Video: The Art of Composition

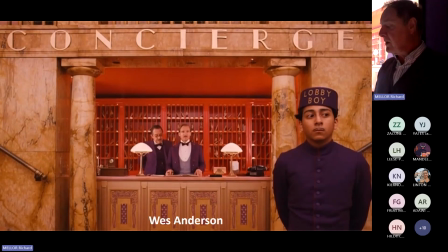(61:12)
And in filmmaking, what differentiates Wes Anderson from other filmmakers is his kind of use of composition.
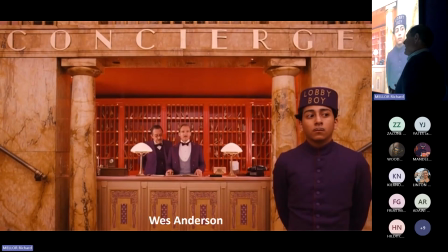(61:23)
He's the master of centered composition, but with an asymmetric addition, as is seen here in Grand Budapest Hotel.
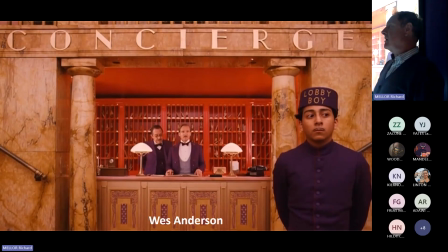(61:36)
A lot of his, you could watch a Wes Anderson movie and you could pause it
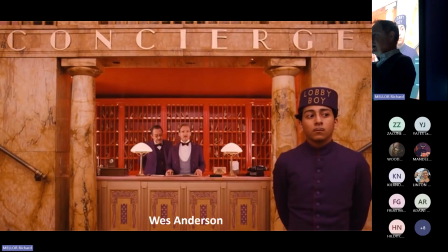(61:45)
hundreds of times and find an example of a centered composition, but with a break in the symmetry, as is the case with one of the main characters here. But yet the framing of the whole composition is centered.
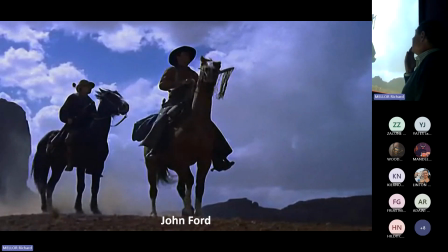(62:05)
John Ford, the reason I put this at the beginning is because he was a master of giving space to the shot, which we've covered today.
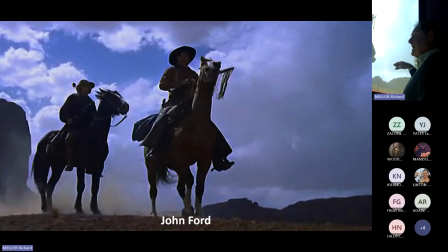(62:18)
He also, to be quite honest, was the very first director who introduced the principle of adjusting the horizon line to be either kind of like hugging the bottom or close to the top, but never in the middle.
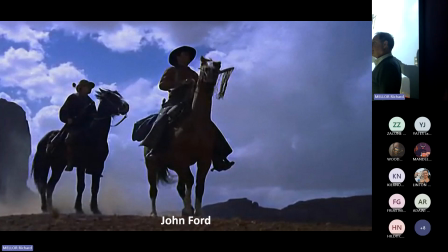(62:37)
Never, ever in the middle. And he paved a career out of that. And in doing so, he always created much more drama to the overall composition. The further away from the center, either up or down, that horizon went,
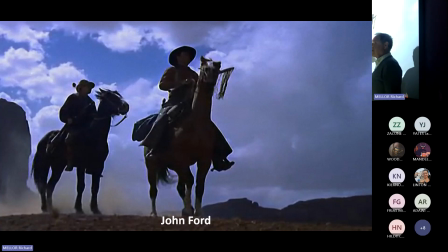(62:55)
the more interesting the overall image became. I mean, this is the most extreme, where it's deflecting that low viewpoint so as to make the characters look more imposing. They're also looking in a direction, giving direction to the overall composition.
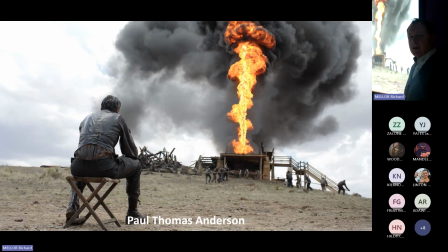(63:12)
And then Paul Thomas Anderson, in the director of There Will Be Blood,
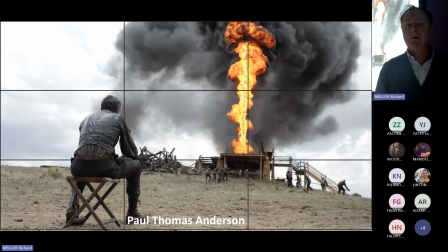(63:24)
proposed this scene based purely on the rule of thirds.
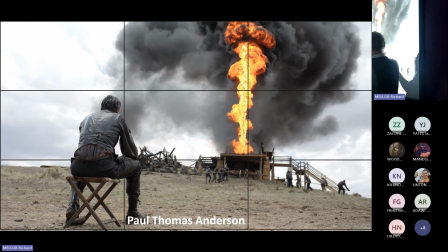(63:33)
A better way to get all that information into one scene
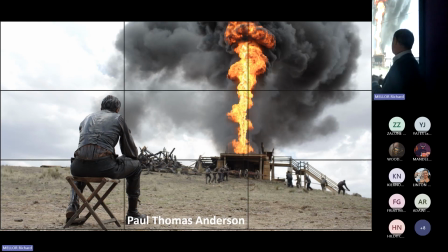(63:38)
without wasting space or without losing the impact.
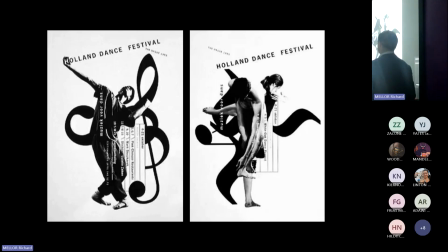(63:45)
And these two postings, designed by Studio Dunbar in the Netherlands, in Rotterdam, they in many ways break a lot of the principles.
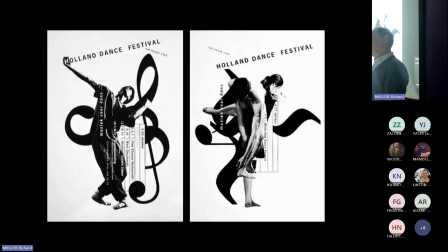(63:58)
And in many ways I'm showing it because rules can be broken, but from a perspective of knowledge. If anything, what with the angle type, it's still holding on to the principle of the dynamic that you get
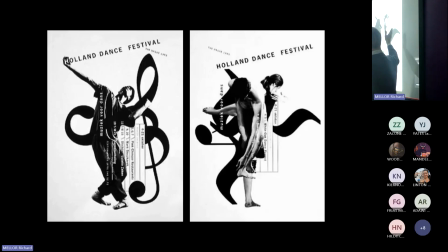(64:17)
from things not being squared to the edge of the page. The other thing you could argue that it's getting right is that each one has a focal point. So there's a lesson there to be learned from those who want to go for photo montage or illustrative montage work.
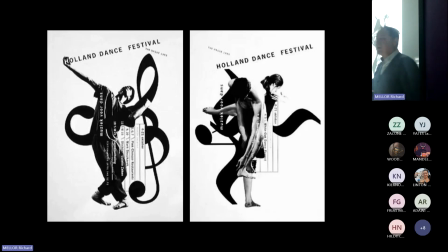(64:36)
And yeah, so they are just beautiful examples of how rules can be broken.
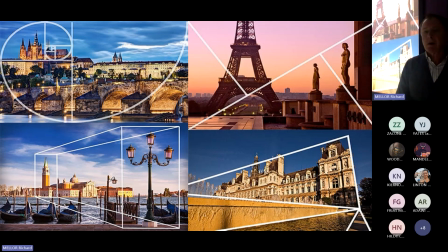(64:42)
So next time you're on holiday or away on a trip, take your camera with you and remember these principles and try to apply them like I did when I took Larry the Lego on holiday. And you'll have some fun with it. But trust me when I say it will enhance your
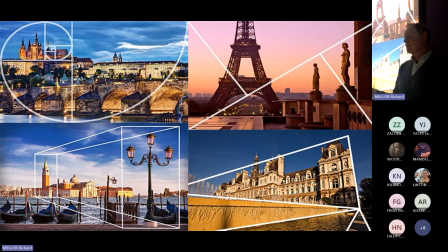(65:01)
continued appreciation of composition by always being very composition mindful, even when taking pictures. All right, everyone online, I can see that some of you are still here. Thanks for joining us today. I'm just going to stop recording and, or did it stop already?